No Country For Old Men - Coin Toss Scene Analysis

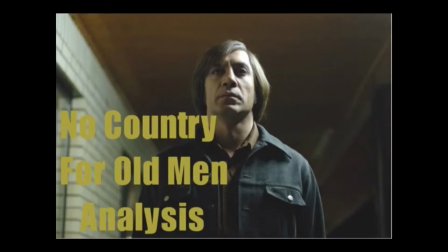6s
No Country for Old Men is the Best Picture winner that was released in 2007 and depicts a Texan man running from a hitman after he embezzles $2 million from a group of deceased Mexican drug lords. I'll be analysing the infamous coin toss scene from the movie,
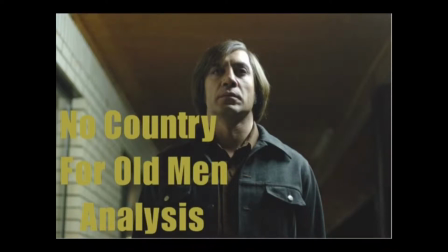22s
which depicts the film's antagonist threatening a man in a service station about what the most he has lost on a coin toss is. I will be analysing this scene via codes and conventions made clear through the acronyms COPMES and CAMELS.
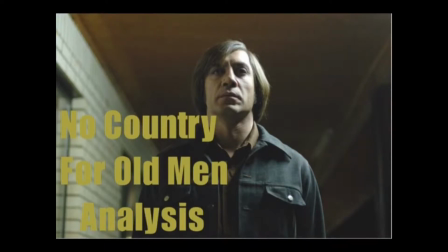35s
COPMES stands for Cause and Effect, Opening, Development and Resolution, Point of View, Multiple Storylines, Establishment and Development of Characters and Relationships, Structuring of Time and Setting. CAMELS stands for Camera Techniques, Acting, Mice and Scene, Editing, Lighting and Sound.
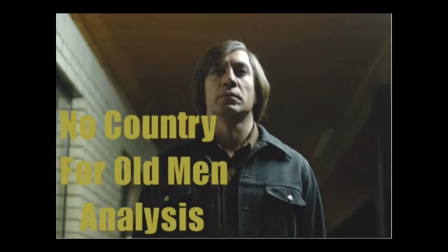54s
On to the scene analysis. The opening shot tells us a lot.
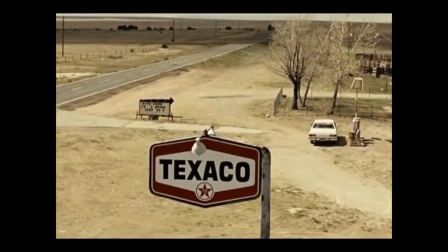58s
With the dull colour palette and the ominous swinging of the sign and the mechanical noise in the background, it keeps us on the edge of the seat before the scene even begins. The first shot within the gas station is of the owner. The owner is the subject of the frame, and the cables that hang behind him are like nooses,
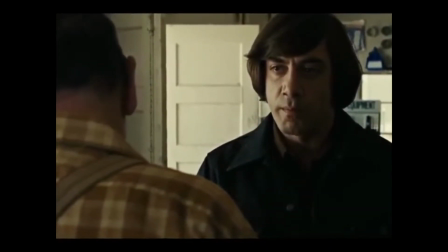74s
which ties into one of the messages of the film that death follows us and is following the owner at this time.
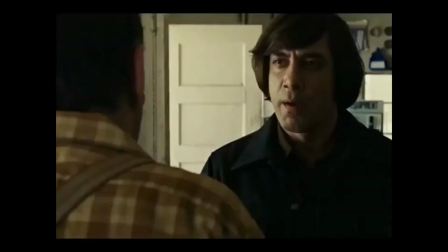80s
Next shot is of Anton alone in the frame, showing that Anton is indifferent towards the owner,
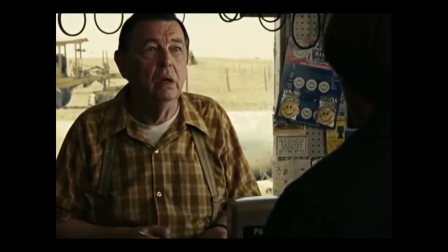86s
almost as if he is unaware of the owner's presence or doesn't care for it.
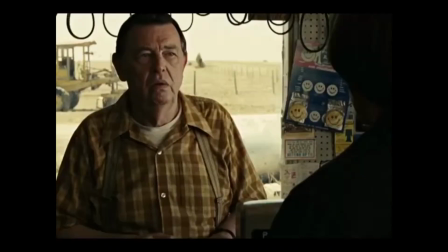90s
When the owner asks Anton a question, the frame gets expanded to include both characters in the scene within the shot.
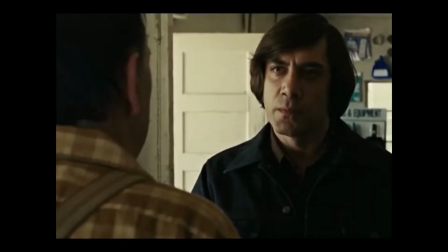97s
This happens because Anton has been made aware of the owner's presence and hence will act hostile towards him.
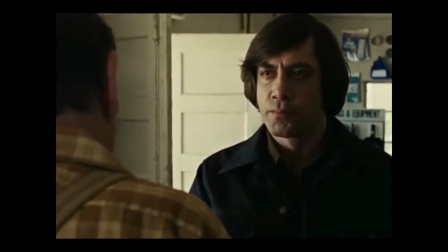103s
This acts as a mini catalyst within the scene, but not for the narrative as a whole.
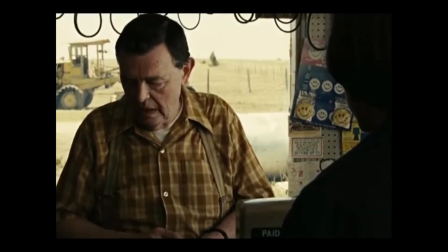108s
Over the shoulder, back and forth shots depict Anton taking up more frame than the old man in both
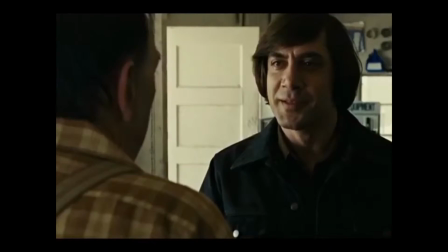114s
of the shots to imply that he has the most power within the scene and has the most control of the situation at hand.
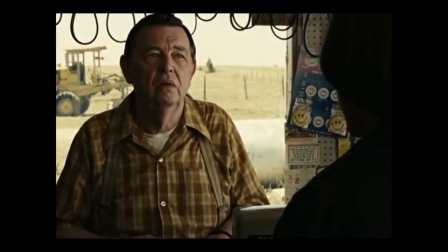120s
Contrastive light on both of their faces signifies death is around them both and is a part of them, at the end of their lives and the threat of it in this scene.
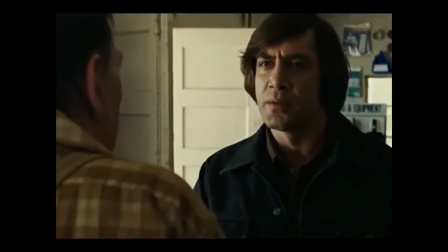128s
The shadow being that representation of death for them both. Anton is the embodiment of death, and the owner has the threat of death from Anton.
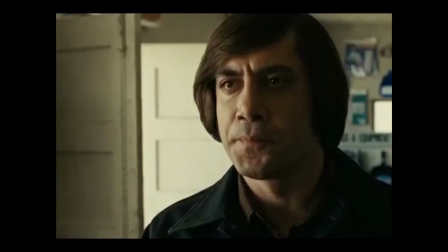136s
When the owner tries to end the conversation by closing up shop, Anton is alone in the frame once more.
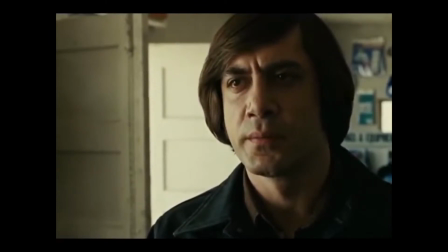143s
This is the moment that Anton decides to play a game with the owner. The owner is now shot by himself to show that he knows that he is in some form of danger.
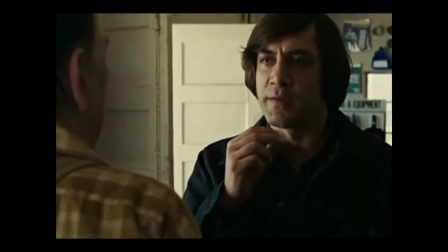153s
However, he is not entirely sure what danger he is in or what will happen. Anton is dressed in black to represent that he himself is death,
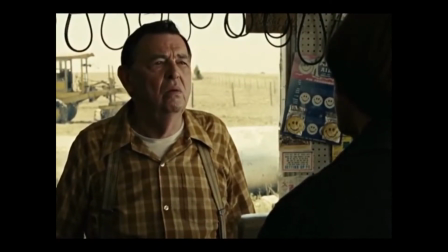161s
and ties into a message of the film, that death is random and can come at us at any time.
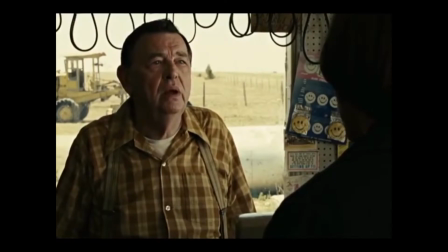167s
The owner is dressed in brighter colours to show his innocence and make us feel for him a little more, as to raise the stakes for the character more.
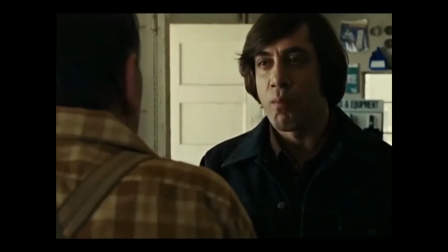175s
When the owner says that it is his wife's father's place, Anton is disgusted and uses facial expression to show his disgust.
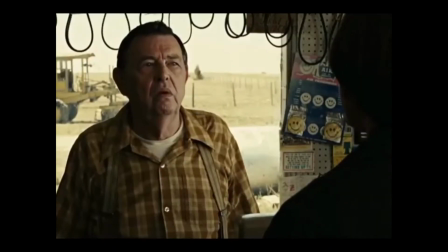182s
Anton thinks that the owner has not worked for where he is in life.
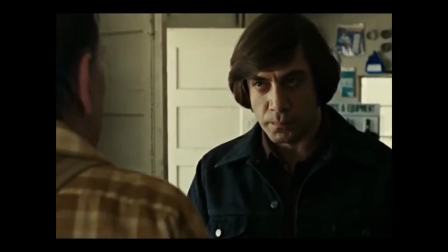186s
The Coen brothers emphasize this point by the old machinery that has been left outside of the window behind the owner being visible in the shot.
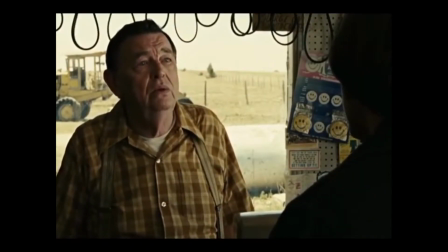194s
When the owner shows a joyful reaction to Anton's disgust,
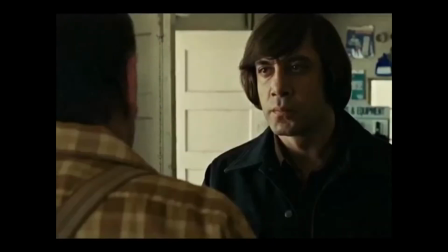198s
the joyfulness of the owner being emphasized by the smiley face merchandise in the background of the shot.
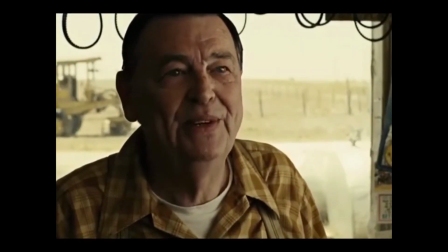204s
Anton starts to play his coin game. They're now in single shots to show their differences.
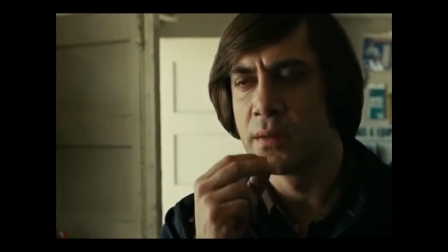209s
Placement of the wrapper and the diegetic noise that it makes is important to the scene.
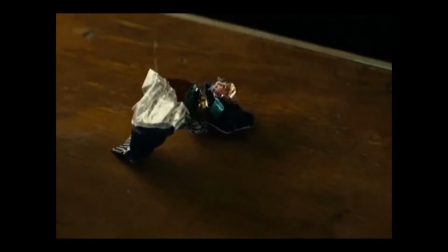214s
It is like a fuse being lit. Anton is about to explode into violence, and the coin toss is the only thing stopping him from doing so.
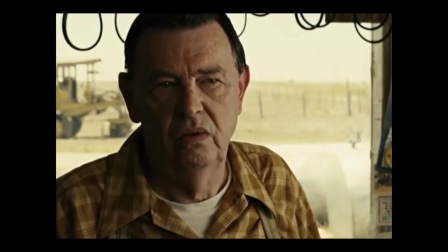221s
It also makes the audience feel threatened by something as harmless as the wrapper,
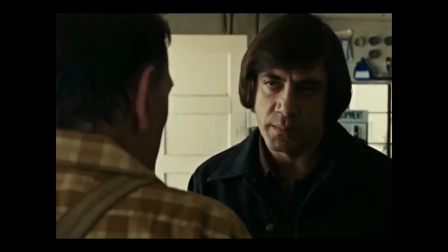225s
because the audience is made to feel as vulnerable and fearful as the old man, and for him.
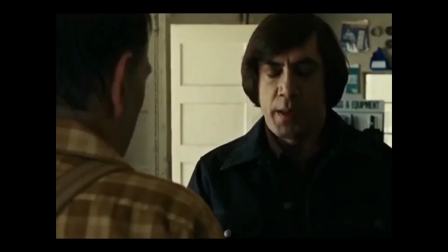230s
Coin hits the counter, a very subtle use of non-diegetic sound starts, and it is almost undetectable, like a low humming noise in the background.
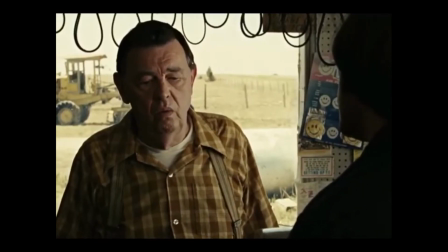239s
It is also like a continued vibration of the coin hitting the countertop.
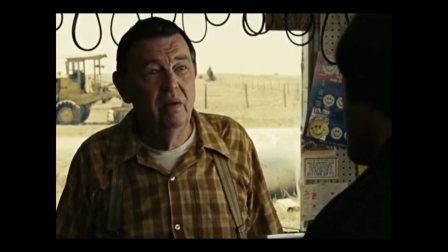244s
Fun fact, composer Carter Burwell's score for this film consists of only 16 minutes of music.
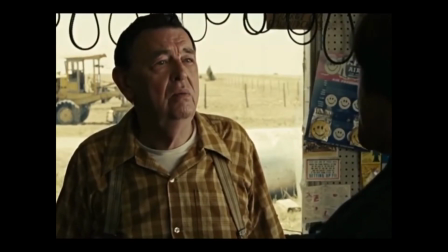250s
The non-diegetic sound stops when Anton removes his hand from the coin later in the scene.
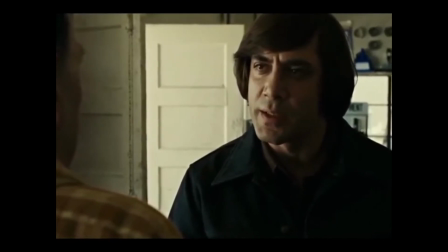255s
Now back to the over-the-shoulder shots, but with a twist this time.
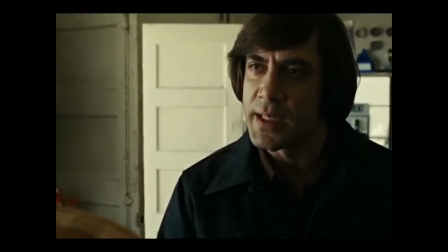259s
The camera is now pushing in, signaling the emotional tension in the scene is rising, and so the camera movement reflects the tension.
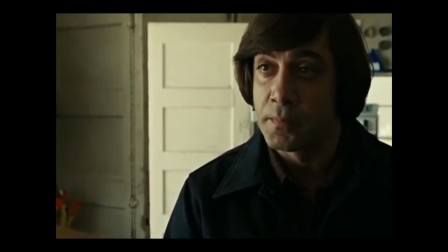266s
It's never fully explained why Anton does this, as the owner will not come back and be an annoyance later, like Woody Harrelson's character Carson Wells could be.
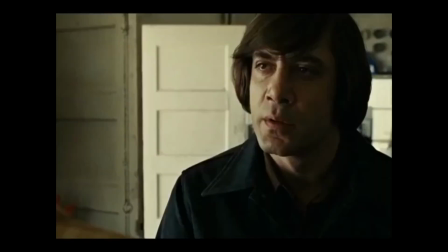275s
The only reason why Anton does this is because the owner antagonized him, and his morals are led by the flip of a coin.
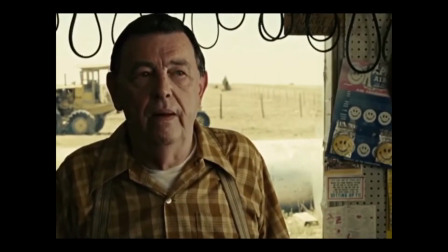282s
If the owner refused to play the game, he would have been killed, like what happens to Moss's wife at the end of the film.
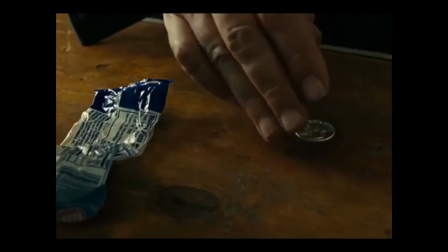289s
We see the owner's face again. He is alone in the frame, as if trying to distance himself away from Anton, who has just offered to kill him. Anton's monologue at the end of the scene explaining what the purpose of the coin is ties into his morals about fate,
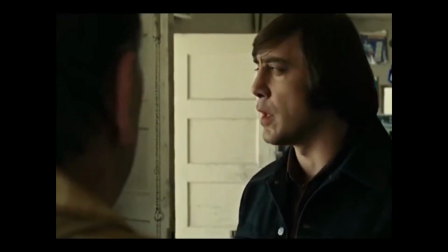304s
but is purposefully left ambiguous by the Coen brothers so the audience can interpret what the true purpose of the coin toss is.
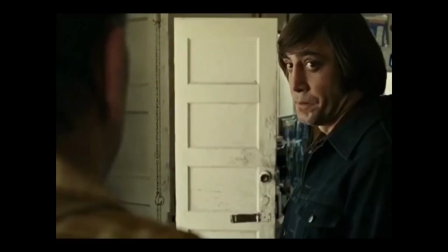311s
Fun fact, in the book in which this movie is based off, this scene is set at night,
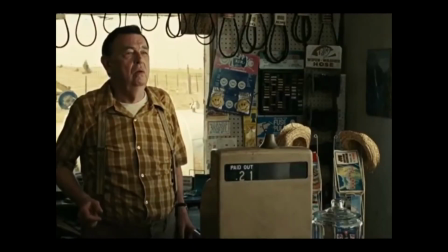316s
but the Coen brothers decided to turn it into day to emphasize how scared the man was of Anton.
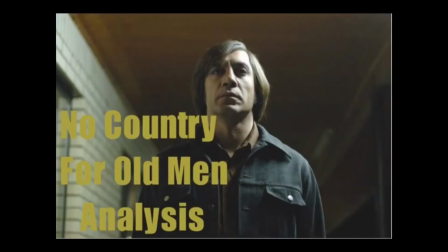321s
A Country for Old Men is a masterpiece of a movie, and the Coen brothers have done an excellent job of bringing their pessimistic worldview to the big screen in yet another acclaimed movie. While the representations within the film are real in their own world to a degree,
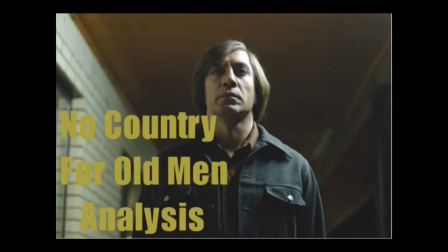337s
they are only symbolic to the audience watching the film, and are not real as we are not watching two men talk in real life, yet rather through a screen.
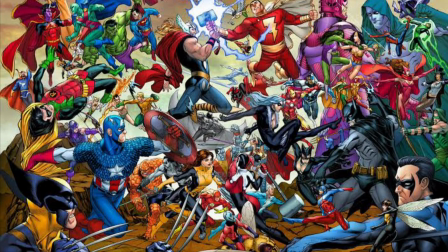345s
Hi, I'm Comic Central, and if you like this scene analysis, then make sure to hit that like button and comment about the movie, whether you enjoyed it when you watched it or whether you didn't. Or so you can comment about this analysis, a future video idea that you may have, or just anything that you want to.
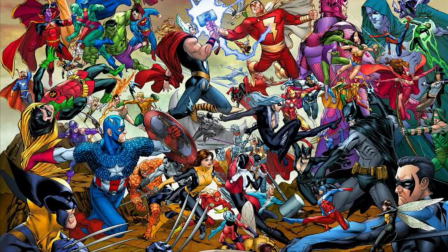360s
Also, make sure to subscribe and turn on the notification bell to keep up to date with new videos coming out every Sunday. And with that said, I'll see you guys next video. Bye.